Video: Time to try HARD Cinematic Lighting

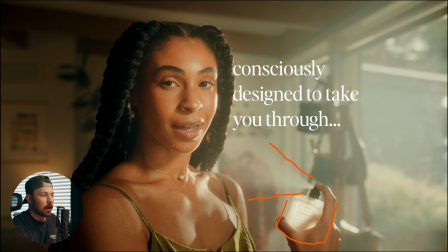And that hard light, along with what it's doing to her on, the edge, on like her collarbone right here, just makes it look so freaking beautiful. Just like the shot itself looks beautiful, but it makes it look real. Like, it just feels real. By the way, if you are needing music, I recently started working with Artlist, and I have the ability to give you 2 free months off of an annual subscription. I've been using Artlist for, forever. I mean, I've been doing this 10 years, and I think Artlist has been around about that amount of time, and I've been using Artlist since then. And now that I'm working with them, I wanted to be able to help you guys get, something out of it as well. So 2 free months off of an annual subscription. The link will be down below, and that's just for you. So you're welcome.
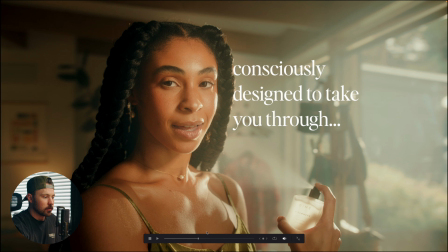And then just a little side note on, so you can see we did like this like flash effect. actually freaking cool. So we actually used what do you call them?
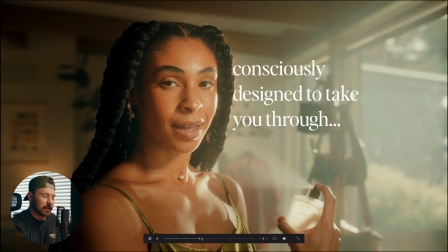A strobe. A photo strobe, and it was actually really hard because we had to like time it right,
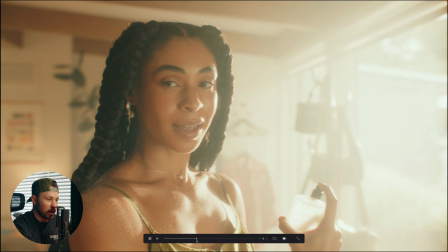and the fact that we were able to get this with the spray and everything, just it took multiple tries,
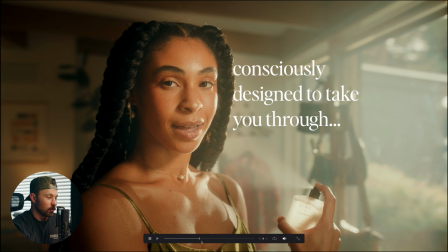but we got it. It was super worth it once we finally got it in camera.
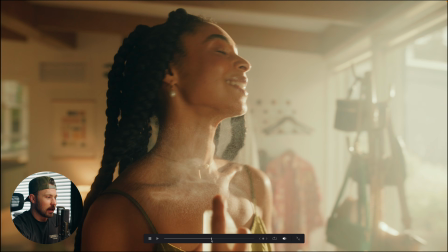But yeah, I mean, and you can see the spray, you know, multiple sprays going during that whole time.
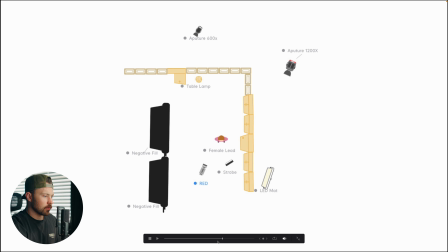So let me jump over to my other software that I want to show you.
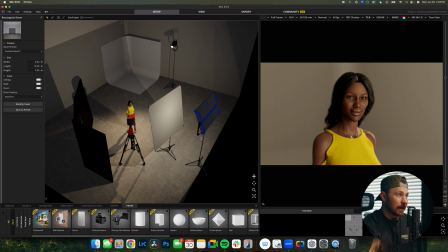So this is called Satellite. Super freaking cool. I found this not too long ago and I've been playing with it, and it is a ton of fun. So the reason why I want to show you this is just because obviously the stuff that I already shot is already shot and I can't change anything in that.
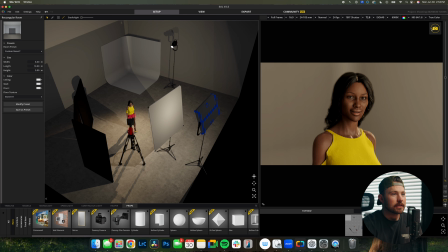So, but I can with this. Since I can do this.
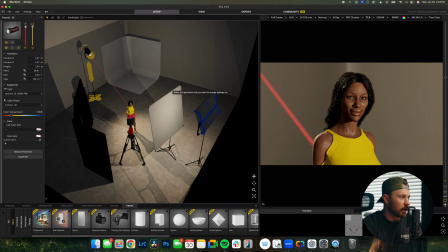So what's really cool about this program is I can move things around and it'll like show me what it's doing and give a
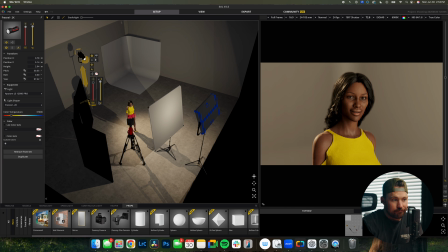fairly accurate look at what that might be doing. So one thing that I also like to do with hard light whenever is if I'm doing like a daylight sort of scene,
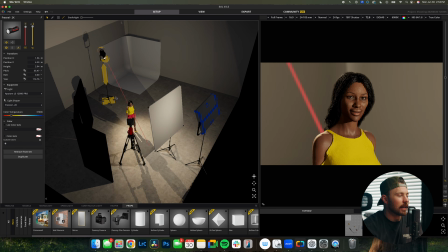is I like to keep my hard light on the same side as my soft light.
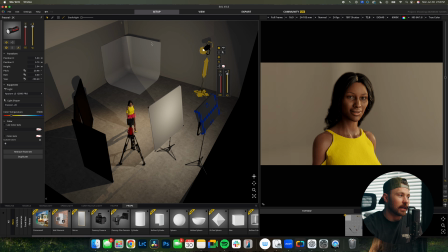And the reason for that is because it's like it's wrapping your light around.
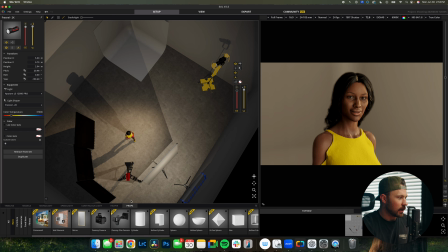Like let me just take this, if I go overhead with it, so here's the line is like going let's see if I can, so you see that line going there. So we're gonna say this is the 180 line, and I want to keep my lights on this side of the line.
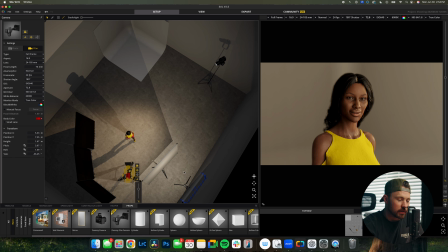And again, just the reason for that is just feels more natural. Like, especially if you're indoors like that, if the sun is coming in through one way,
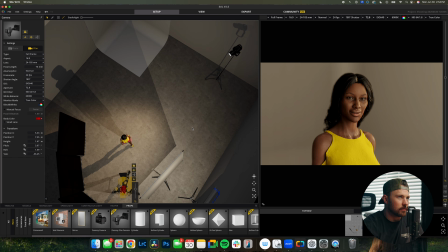then like, you're not gonna weirdly have another hard, strong light coming through the other window because the sun's not coming through that direction,
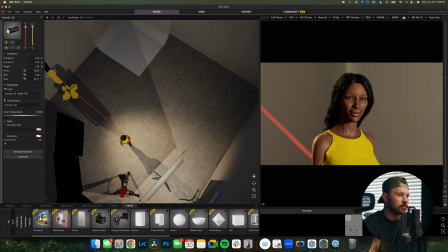if that makes sense. And just to show you what I'm talking about, so if I go here, like that doesn't feel natural.
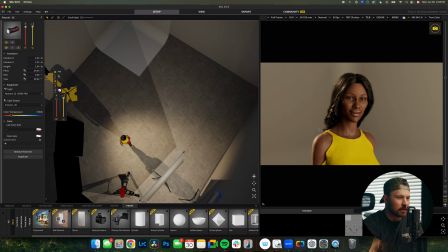Like we've got this, unless, you know, that was like the sun coming from there, and then this was, again, it's all based off of your set as well. Like based off of this room, where's this light coming from? This could work in the sense of if,
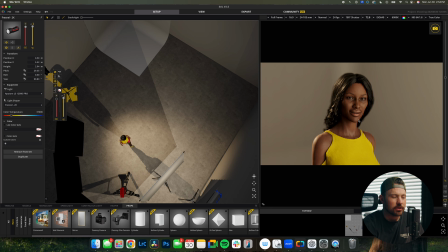you know, this was the sunlight and this was just some sort of soft light from something else, I don't know.
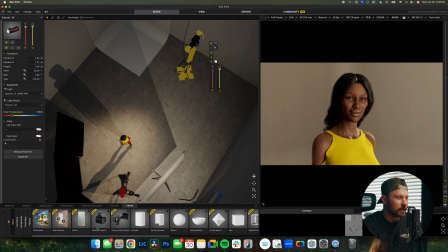But typically I'm gonna keep my lights on the same side, and especially my hard light, I want to keep that on the same side. And I also wanted this to be an edge light.
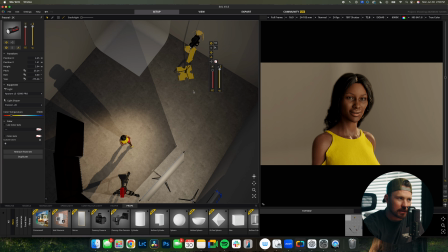So, you know, with hard light, with like backlights of any sort, I feel like a lot of times they're going to be harder lights, not always, but for the most part, like, and so if I wanted this to be an edge,
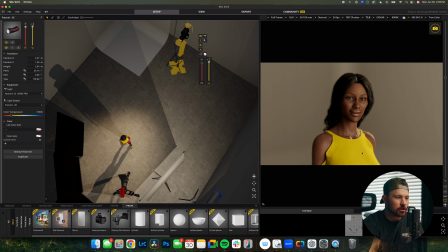so you can see that we're getting an edge on here. There's nothing hitting her on this side.